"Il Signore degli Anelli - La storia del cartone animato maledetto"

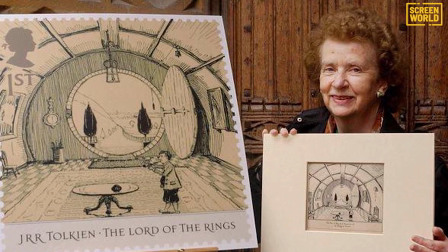[4:15]
Lo conferma anche il suo incontro con Priscilla Tolkien, la figlia del professore, in cui il regista rassicura l'erede sul certosino trattamento dell'opera.
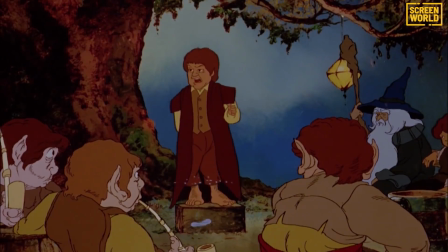[4:24]
L'idea è quella di un adattamento in due film, col primo lungometraggio che avrebbe coperto la Compagnia dell'Anello e quasi tutto Le Due Torri,
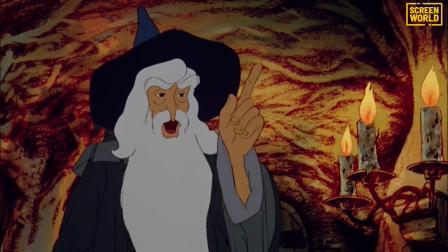[4:31]
e un secondo tutto dedicato a Il Ritorno del Re.
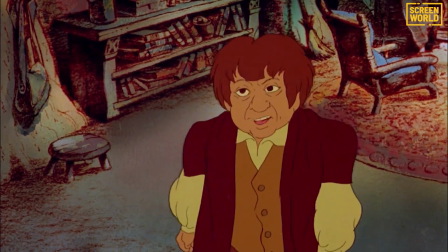[4:34]
Il primo principio fondamentale da cui parte Bakshi è il design dei personaggi, realistico, mai caricaturale e mai troppo cartunesco.
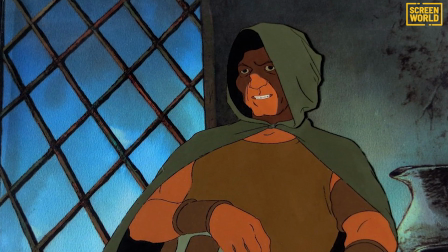[4:42]
E così Aragorn diventa uno spigoloso eroe tutto d'un pezzo, con sembianze quasi da nativo americano.
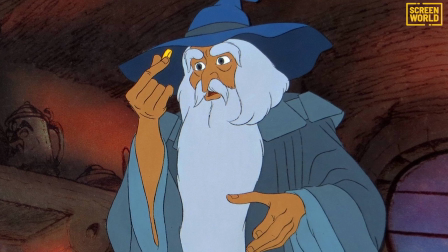[4:48]
Boromir assomiglia a un vichingo, Gandalf gesticola e si muove come un vero anziano saggio,
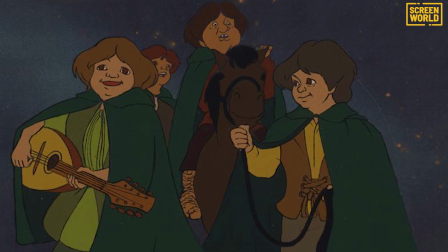[4:53]
Gimli non è affatto un nano grottesco e gli Hobbit sono simili a ragazzini curiosi, senza mai sembrare dei pupazzi.
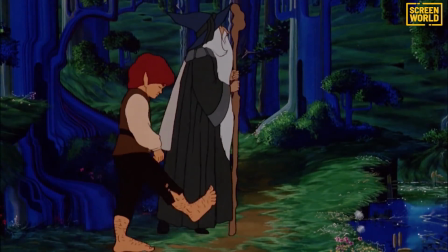[5:00]
A questo character design così rigoroso bisogna aggiungere anche altri due elementi che caratterizzano lo stile artistico peculiare di questo film.
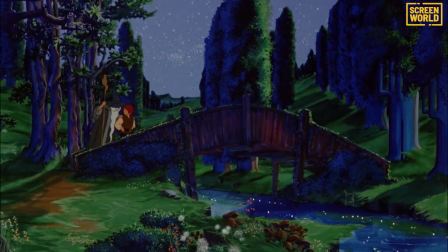[5:08]
Il primo è il lavoro maniacale fatto con i fondali, fondali a cui lavorò anche un certo giovane Tim Burton.
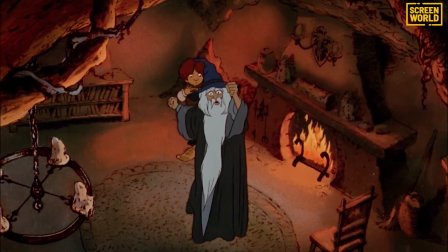[5:15]
Dipinti con acquerelli, gli sfondi sono evocativi,
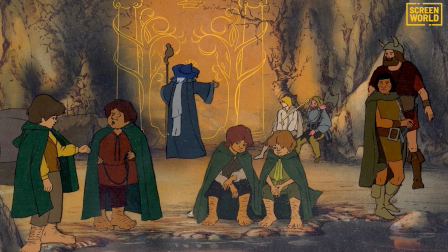[5:18]
mai banali e capaci di rievocare tantissimi dettagli di un mondo che per la prima volta veniva tradotto in immagini in movimento. Lo stesso Bakshi arriverà a definire l'opera un dipinto animato, pura pittura in movimento.
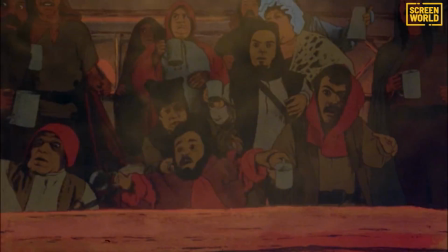[5:31]
Il secondo tratto stilistico distintivo è l'uso del rotoscopio,
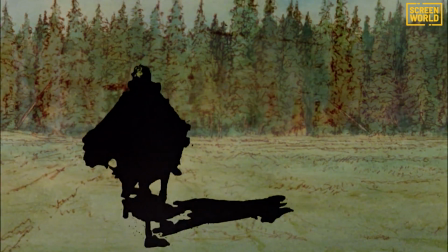[5:35]
una tecnica antica usata in passato anche dalla Disney e spesso considerata una scorciatoia poco onorevole, ma in questo caso necessaria.
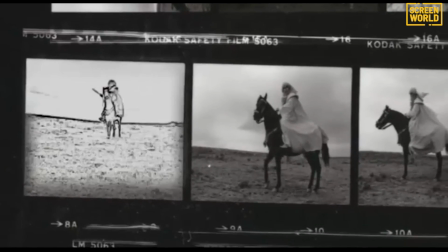[5:43]
Il rotoscopio consiste nel ricalco di disegni tratti da fotogrammi
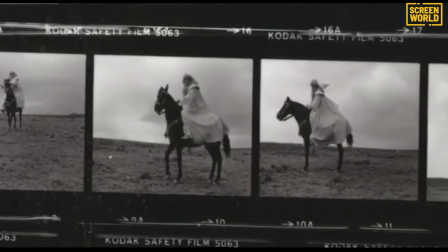[5:47]
ricavati da riprese reali e conserva un grande realismo nelle movenze dei personaggi.
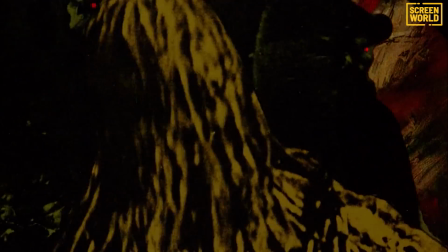[5:52]
Una scelta obbligata,
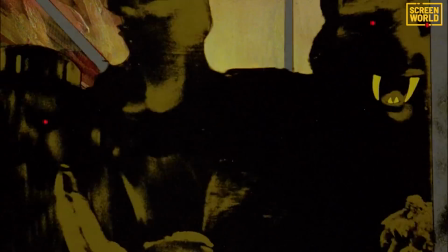[5:53]
visto che le numerose scene di massa e la portata epica della narrazione avrebbe reso impossibile disegnare tutto il Signore degli Anelli a mano con tecnica tradizionale.
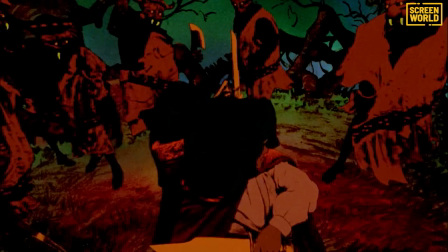[6:02]
Alla fine la resa su schermo sarà sgraziata, grezza e imperfetta, ma per quanto piene di sbavature,
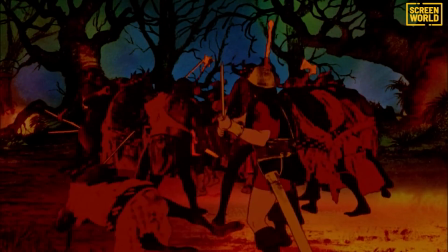[6:07]
tutte le sequenze in rotoscopio del film sono a loro modo ipnotiche, quasi espressioniste e a tratti inquietanti, soprattutto quando ci troviamo davanti ai Nazgûl. Però la folle impresa di Bakshi si scontra presto con una lavorazione più lunga e impegnativa del previsto.
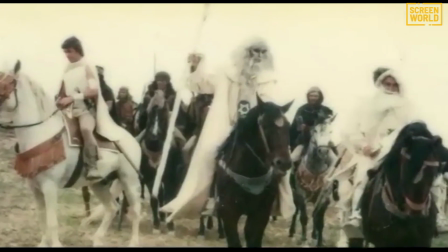[6:23]
La United Artists non concede al regista proroghe sull'uscita del film e così Il Signore degli Anelli viene chiuso in fretta e furia, rinunciando a ben 20 minuti di pellicola.
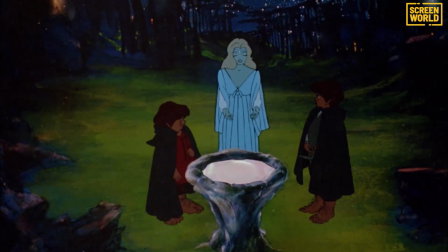[6:33]
Nonostante questo, il film esce in sala con i suoi imponenti 132 minuti, all'epoca un minutaggio notevole e molto raro per un film animato. Però, per onestà nei confronti del pubblico, Bakshi vuole inserire a tutti i costi parte 1 nel titolo del film,
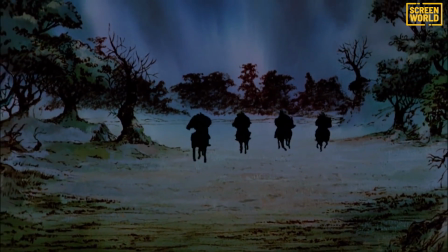[6:48]
in modo da non lasciare lo spettatore spiazzato alla fine di un film incompleto. Però, ancora una volta, la United Artists non è d'accordo.
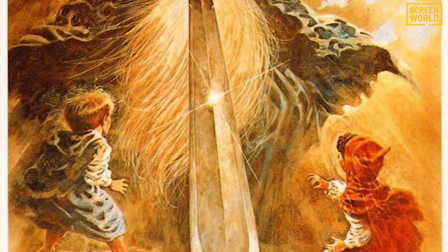[6:56]
Nessuno paga un biglietto per vedere metà film. Questa è la giustificazione della Major.
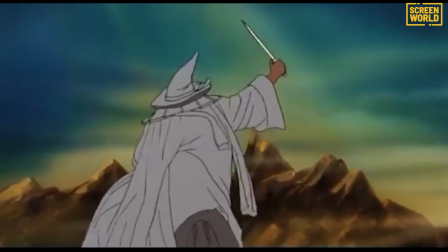[7:01]
Un film che a metà rimase davvero, visto che il secondo film non uscirà mai.
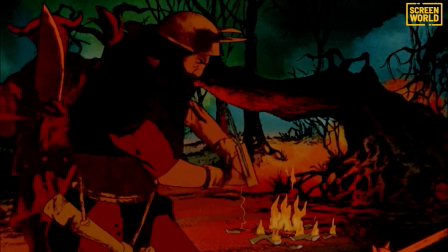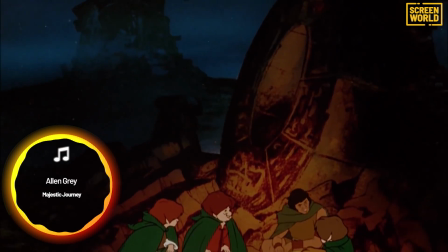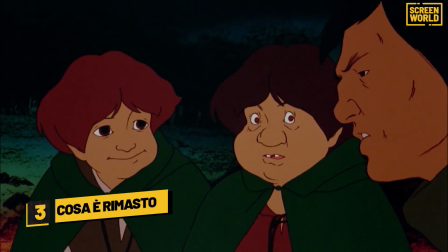[7:16]
Il Signore degli Anelli arriva in sala nel novembre del 1978.
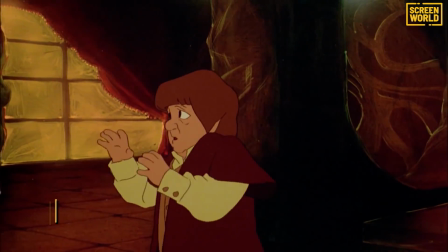[7:21]
Costato 4 milioni di dollari, ne incassa 30, ma l'accoglienza della critica è tiepida.
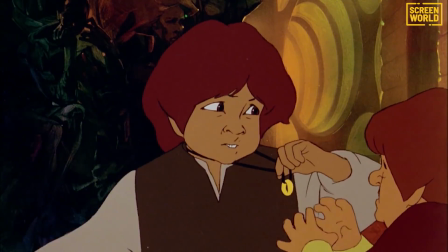[7:26]
Molti non hanno amato l'eccessiva compressione narrativa, la trama lacunosa,
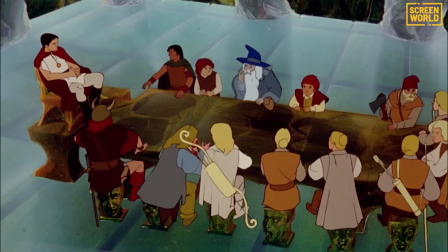[7:30]
piena di salti temporali bruschi, oltre a una caratterizzazione troppo stereotipata della Compagnia dell'Anello.
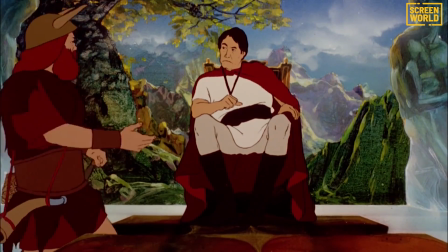[7:36]
Bakshi, va detto, si affida troppo all'azione e non approfondisce mai le intenzioni di Aragorn, Frodo e Sam, dipingendoli in modo un po' troppo superficiale.
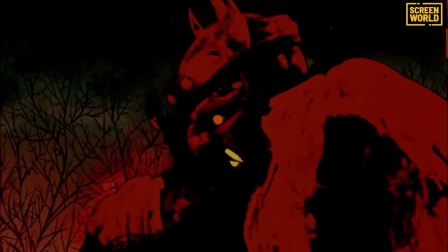[7:45]
Ma se l'aspetto narrativo è zoppicante, a livello visivo, Il Signore degli Anelli rimane un'opera sontuosa e affascinante,
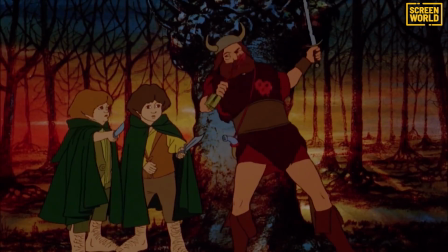[7:52]
da conservare e proteggere per l'audacia della sua messa in scena.
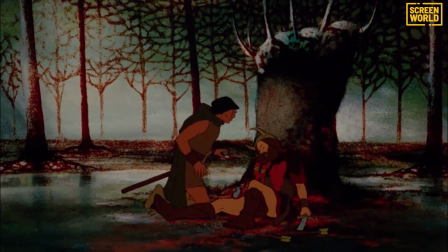[7:57]
Un'opera fondamentale per tutto quello che verrà dopo, e per tutto intendiamo proprio lei.
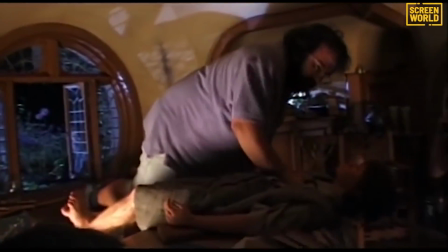[8:02]
Anche la sacra trilogia di Peter Jackson. Jackson, che non ha mai nascosto la sua stima nei confronti di Bakshi, definendo il suo lavoro coraggioso e ambizioso.
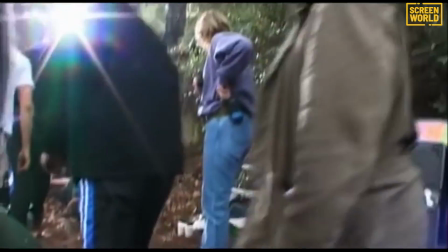[8:10]
Un lavoro che ha avuto una grandissima influenza sul Signore degli Anelli jacksoniano, rappresentando una sicura base di partenza per i tre film.